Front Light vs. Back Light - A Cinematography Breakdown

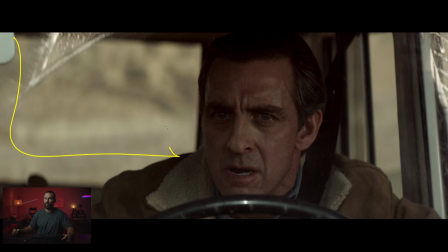[12:23]
So, we are creating this. You can do real easy with some ND. You can ND the window on the car. Then you push your level this way through the key, and all you're trying to do is get this key level and this background ratio where you want them.
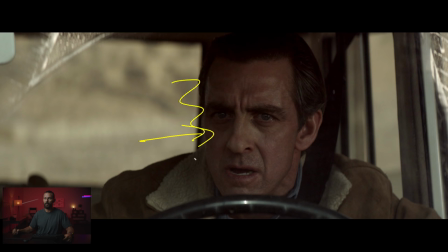[12:38]
Then you can start to decide, okay, well, how dark do we want it on the shadow side? And you can add neg, or you can take it away, or you can push it out, or you can add bounce if you want to make it a little bit less dramatic. But really, it's about, do we have a generator? Do we have a way to get this much power versus this window?
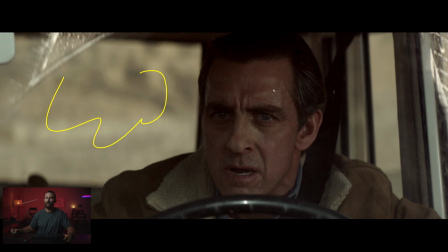[12:56]
And if you don't have ND gel, if you don't have ND that you can put on the window or a net, well, now you have to get even more level out of this light to smoosh those ratios closer together.
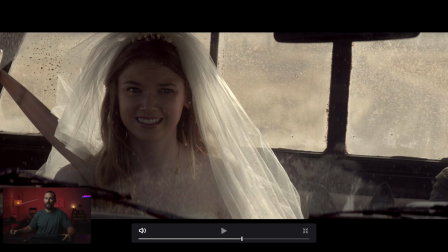[13:06]
And if we come around, backlight again, you can see the eye lights here on her. But this is still, you know, we're playing this really, really down and natural feeling. This is not Hollywood, slick, you know, beauty lighting for somebody. This is trying to make it realistic.
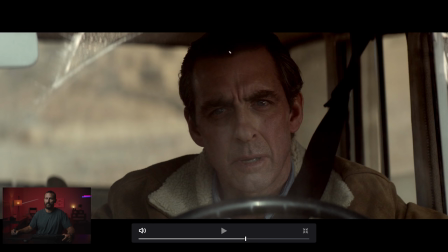[13:23]
Come back out, and now there's dad's eye light. And you can see, really, really soft on the lighting. No harsh lines on this lighting. Just trying to make it as big and soft as possible so that it feels like it's coming from outside the car. Now, normally what you do in a situation like this, where you have such a tight single inside of a car,
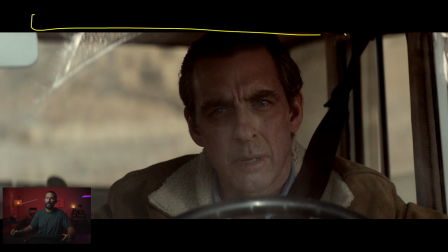[13:41]
is you will play like an 8x8 over the entire car, a solid. So, that removes all of the ambient sky that's like pushing in and ruining your shape. You just take it all away with a solid, put it right on top of the car. That way, it requires much less level to go ahead and start shaping inside the car.
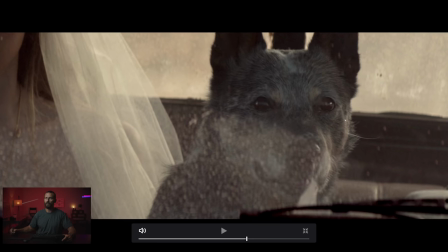[14:02]
You come around to the dog, even the dog has an eye light. It's looking pretty good though with all these little things in the foreground, and these little hot spots back here, and all that dust on the window. that dust on the window is probably like the main thing. The cinematographer would be like, yes, dust on the window, please, art department, help me out.
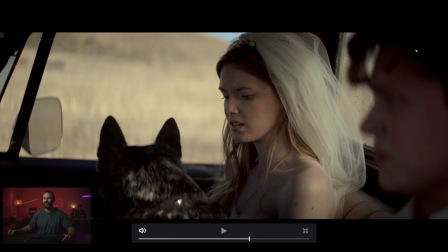[14:16]
Now, when we come here, look at how soft, look at how soft this is. Just diffuse the hell out of the light because now, because we're looking the opposite direction that we were, we're looking into the front-lit area, which means we need lots and lots of level coming this way.
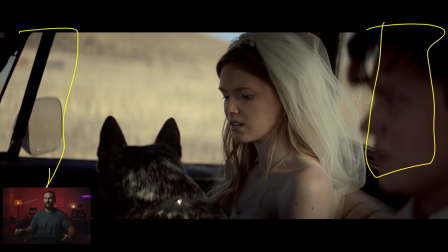[14:31]
So, we're going to use the sun and just diffuse it, and then run Neg down this side of the car so we start to add some shape. But look at how soft this transition is from shadow to light and then how low the actual highlights are
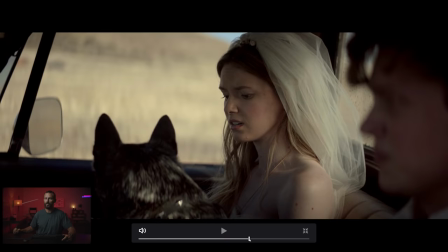[14:43]
on the skin that's because we're using a piece of diffusion versus something like this right much hotter there
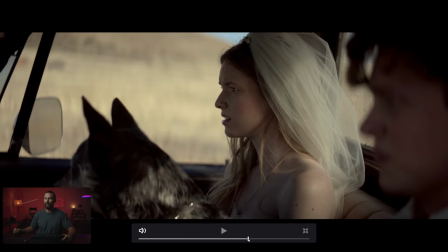[14:49]
much further down there and we come around backlight
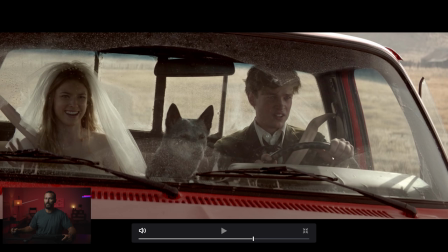[14:54]
again more of dad he's confused this shot we talked about right bounce back at them easy but keeping the car in there like keeping the little layers in there to make
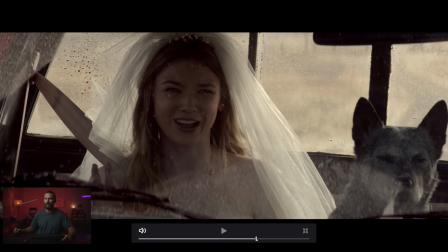[15:03]
it better and we come around is there anything else in here interesting?
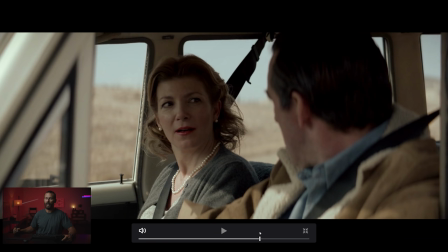[15:09]
This is soft hub. This is the soft hub method, right? And say you have a dash that is or say you have a car like this that's got a pretty steep window and you're not getting this exactly where you want. Again, you can take the 8x8 that you were using for the singles and then just move it this way along the car so that you only have a little tiny bit that sticks out.
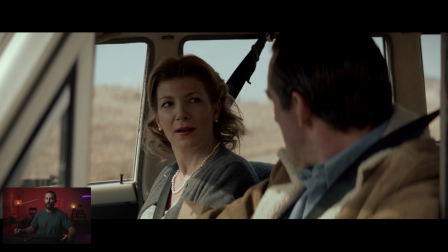[15:28]
Then you can place this shadow, this hard cut perfectly where you want it because you don't want this hard light on their faces because it doesn't look nice, right? If it's up here, it looks terrible. Down here, it looks good because then it gives you an excuse to push in angled soft light, right?
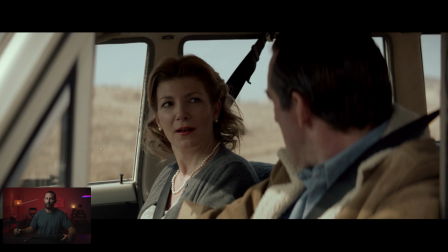[15:45]
All of this pushing that is happening here is just a big, soft, additional source. And then over here, if you want, add an egg, take this down, or don't add an egg and open it up and have it a little bit more similar. Probably what you're going to do though for sure is outside of the car, on this side of it,
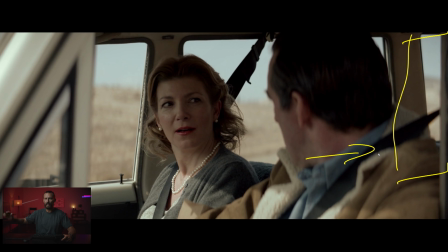[16:01]
you're going to just lay, neg on the actual side of the car because you don't want it getting flat, right? You want to avoid that, but maybe you like this backlit look. The other thing you can do in this configuration is if you have... so you've got the sun coming through here,
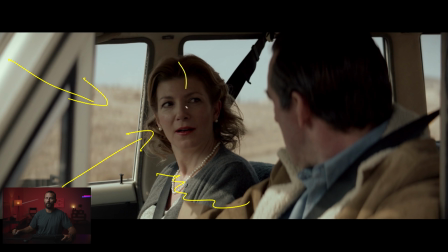[16:18]
which is this little line down here, then you're pushing level through with a lamp to get this amount of key. If you want more out of this, because the sun is coming from over here, This is where you can use your bounce and just push it back this way.